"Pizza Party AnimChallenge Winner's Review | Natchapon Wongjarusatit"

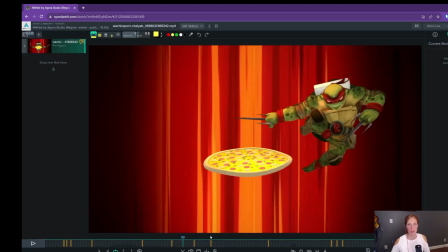because it's one of those like pauses in the
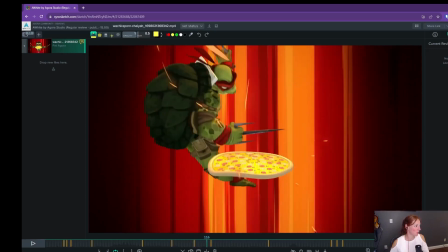momentum, could be even more of a break for us to like really read him.
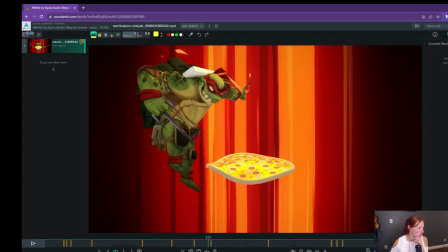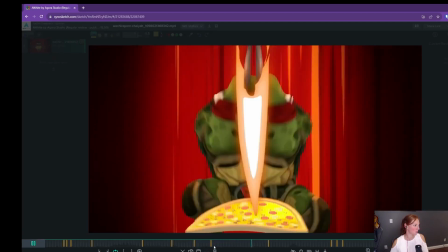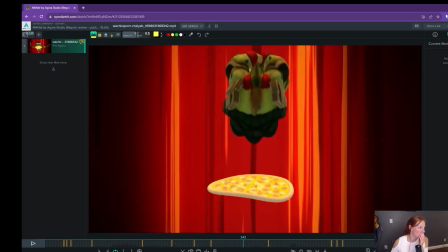So cool.
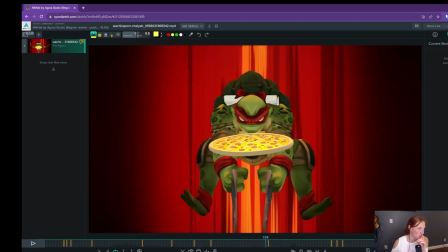It's just so fun to frame through your work. And
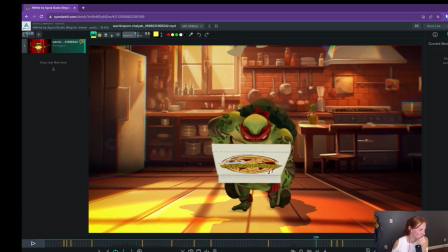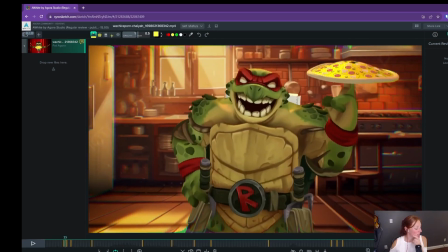one other detail, and again, I don't know if your rig allows for it, but
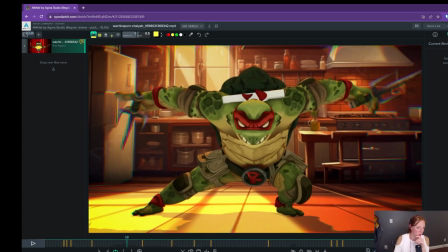if it has any kind of like squash ability in the feet, like for areas like this, or you know, like when he jumps down and we get that like really, you have like so much great secondary action and all of these pieces that are on his body.
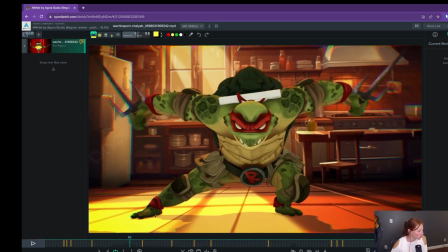If there's any way to like squash the feet a little bit so you get you know, you get that like flat contact there. You could even, again, I don't know if this would mess with your rendering,
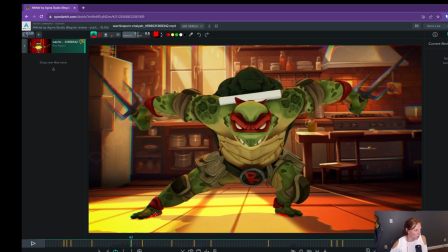but you could even like push them through the floor a tiny bit so we feel that you know, that really flat pressing of when like the flesh is kind of moved out of the way by whatever it's contacting.
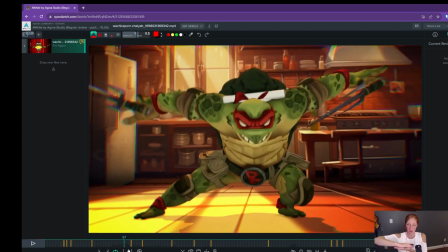So there's you know, there's like the foot compression, and then you could probably add like a tiny, you might have some in here already, you could add like a tiny bit of splay in the toes for some of these moments where he's like really
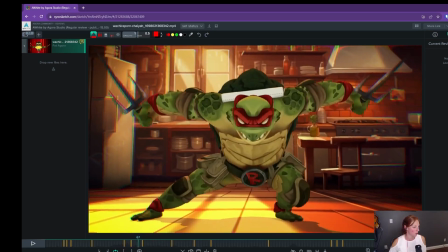you know, like in here
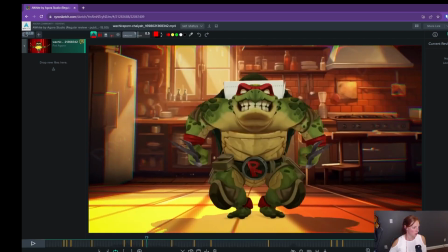he's like really pushing down on his feet in this section because he's about to jump off.
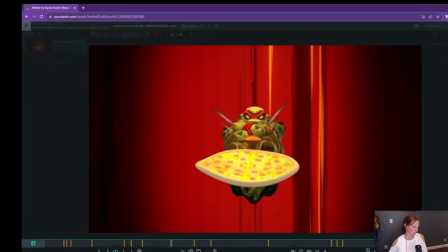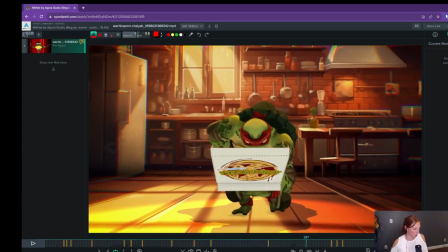And then here too, like this is like the main one, but
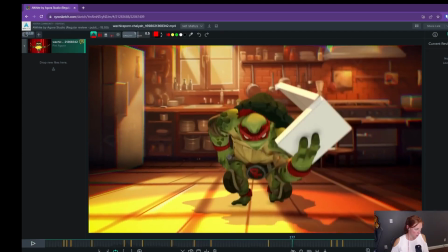yeah, it's hard to see because of the motion blur, but yeah.
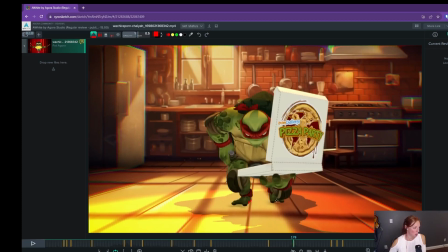It's probably something you are already doing, but you know, the flat foot contacts and the splay of the toes are always a nice touch for things like that.
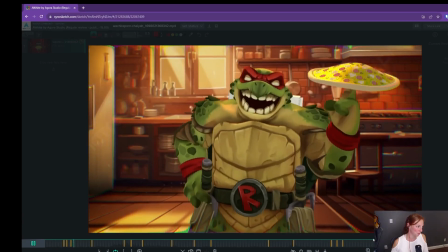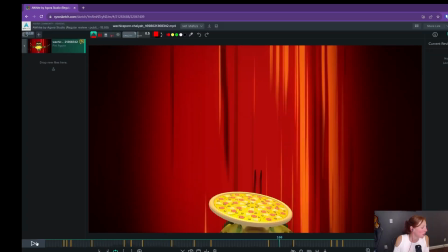And I think that is
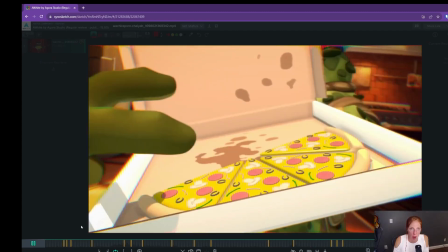all of the little polish that I'm seeing in here.
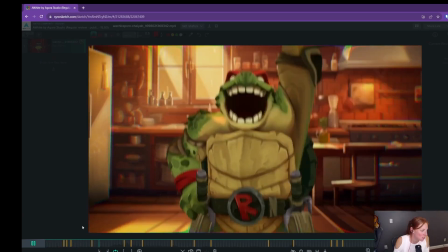It's like
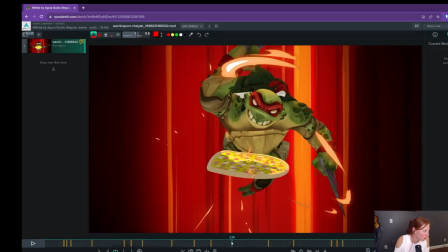it's just so well done. I love all the arcs that you have in with this like extra cool effect with the
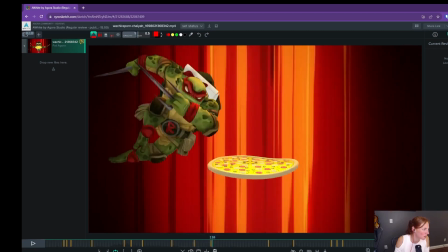the slicing, and I love that the pizza box is on his back the whole time.
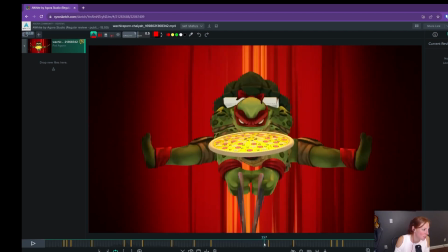You probably have more intersections in here, but it's not something that you really see watching it in real time.
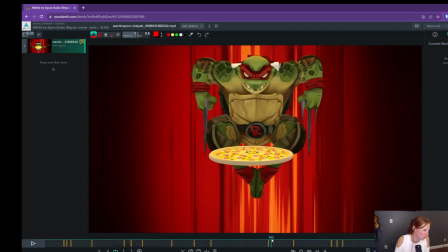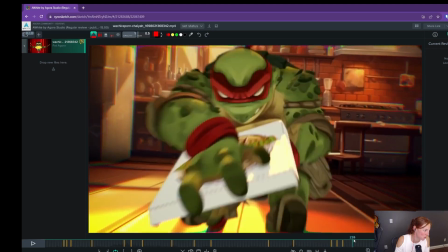Cool. So again, it's been so much fun to look at this shot and look at your work. I'm so pleased for you that this is in the shape that it's in, and that you won the AnimChallenge. Again, I think it was so well deserved. I used to watch the Ninja Turtles when I was little, so it's fun to like reminisce a little bit and get that feeling in there again. And you really did. You captured so much about it.